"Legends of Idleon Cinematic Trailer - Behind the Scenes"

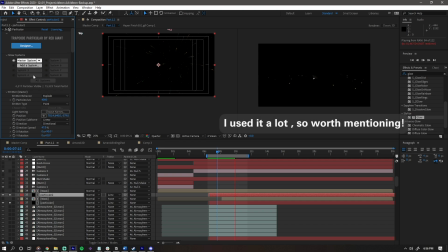[8:08]
Going more in depth would require a video on its own, but I just wanted to call out the use of this trapcode particular plugin.
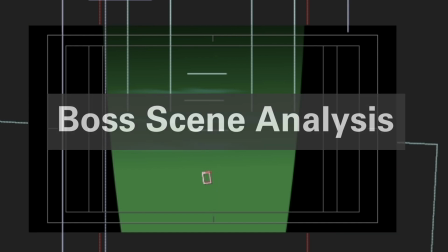[8:17]
And then for this scene, it's just the camera moving really fast, so you can see the box on the left side of the screen moving.
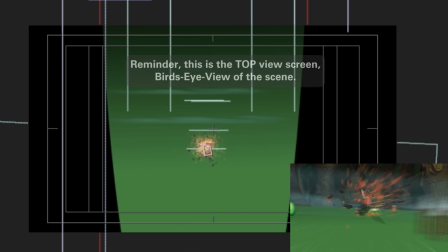[8:24]
There's also particular explosions going off in the camera.
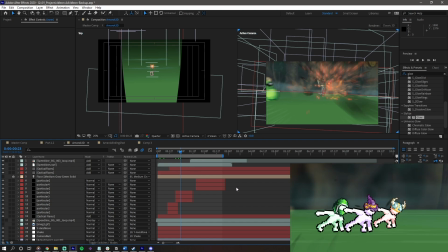[8:28]
Yeah, this just took like a lot of like testing to get the timing to feel good.
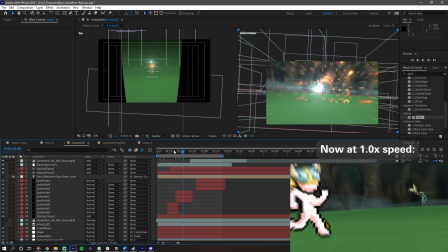[8:33]
Like at first I had the camera moving like too fast and couldn't really see anything,
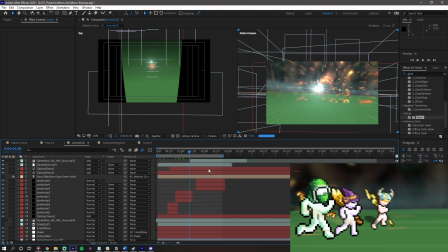[8:38]
and this was kind of that like yeah, the speed's like really fast, but you're able to see the explosions.
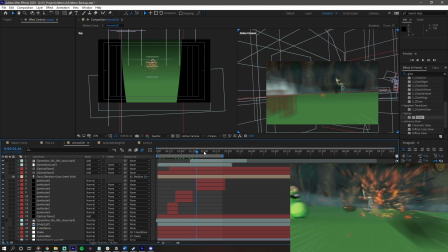[8:45]
You're gonna be able to see the spikes that you're going past. And then this is one of the more interesting shots I did.
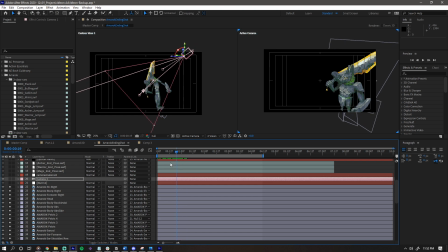[8:53]
I soloed these layers out so it would lag a lot less. Here, these are all of my layers.
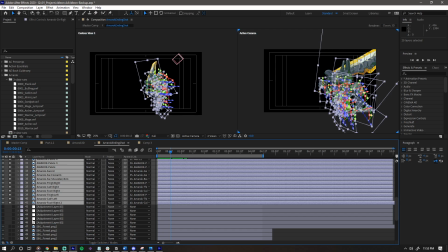[8:59]
When you highlight all of them, it's kind of crazy,
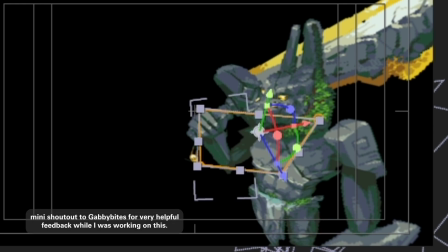[9:01]
but I'll click through one at a time and you can see just how many different places he is separated.
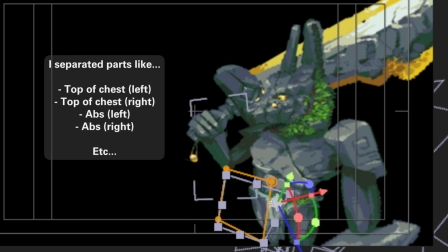[9:09]
And what's most interesting, I'd say, is pelvis and chest area. There were so many different sections where I separated his body in order to make it boxier.
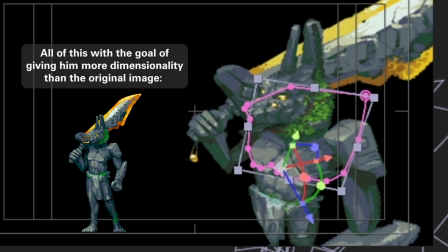[9:20]
And then the head is separated and the top of the chest is separated.
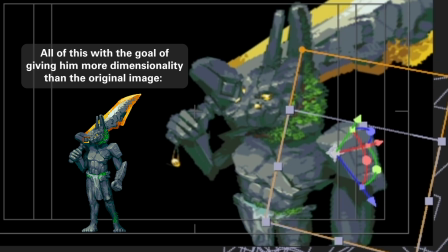[9:26]
And then of course the arms and the shoulders and the sword is separated in order to give him some subtle movement.
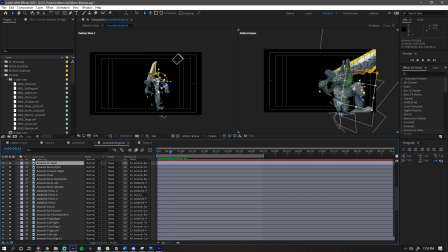[9:34]
On the left, you can see how he looks really broken and jank,
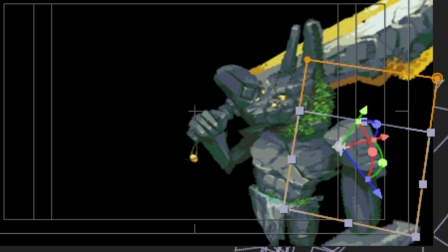[9:38]
but really it doesn't matter as long as it looks good from our main camera view.
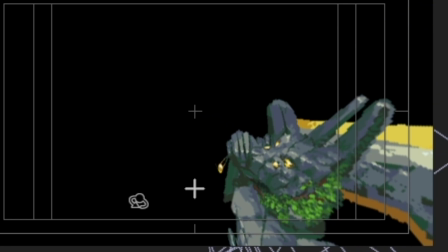[9:43]
I could rotate the camera just slightly to show, like, you know, how well the and how bad the dimensionality
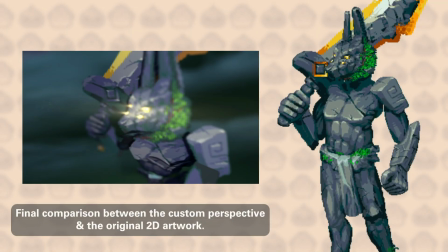[9:53]
kind of works, but the goal was just I wanted something where I could get like really vertical with it.
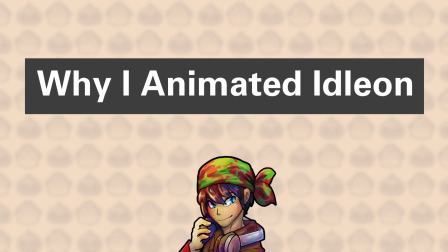[10:03]
So that's everything in the project that I wanted to go over, but I can talk about why I worked on this project.
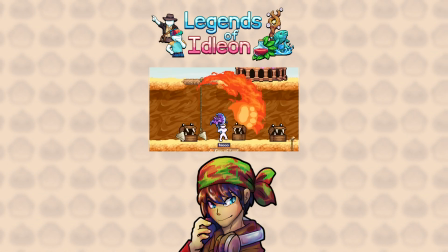[10:10]
I've been working from home on the computer due to the pandemic, and this game, which is designed as an idle game, was just perfect and enjoyable.
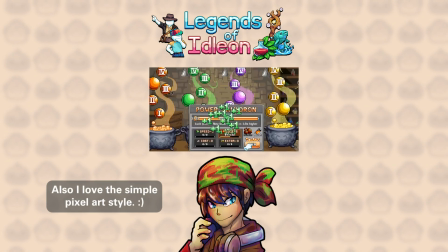[10:18]
You grind and level up in this game by going AFK. It has like a lot of complexity and depth in the systems, which is something I really like,
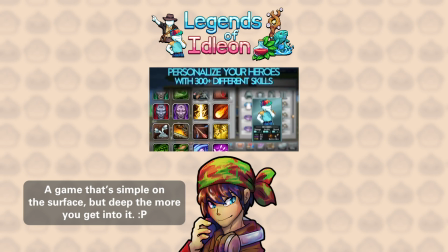[10:27]
and it's just kind of like a low commitment, fun thing to get into, especially with friends.
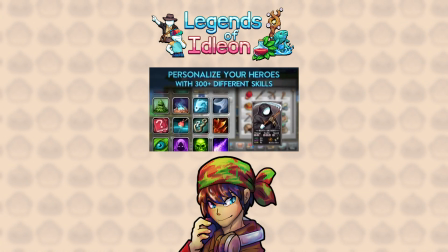[10:32]
Also, it's a really impressive game for a solo developer.
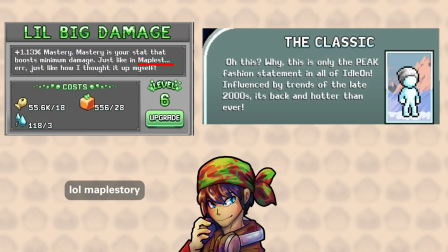[10:35]
I just appreciated the casual tone in this game, the humor, and not being afraid of acknowledging its inspirations.
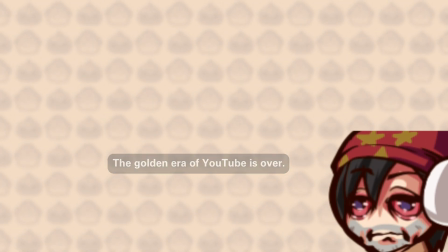[10:43]
And when it comes to animating, I've been just like more picky about like what I want to animate over the years and like what tends to motivate me,
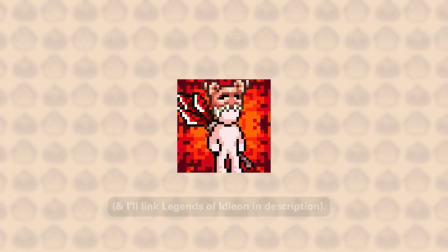[10:51]
and somehow this just checked all the boxes. So shout out to Lava for making an awesome game and the opportunity to work together with him.
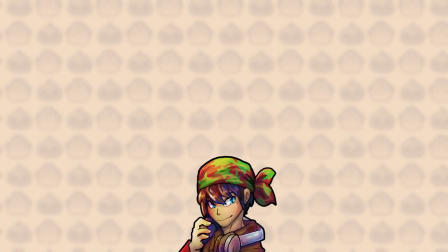[11:00]
I guess that's it for me, so I'll go back to my hiatus and sleep again for another couple of years, maybe.
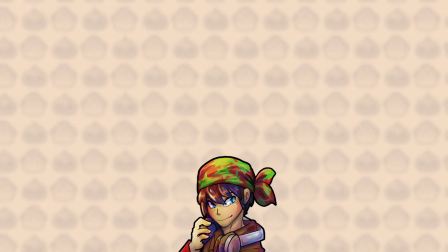[11:08]
Don't subscribe, but see you next time.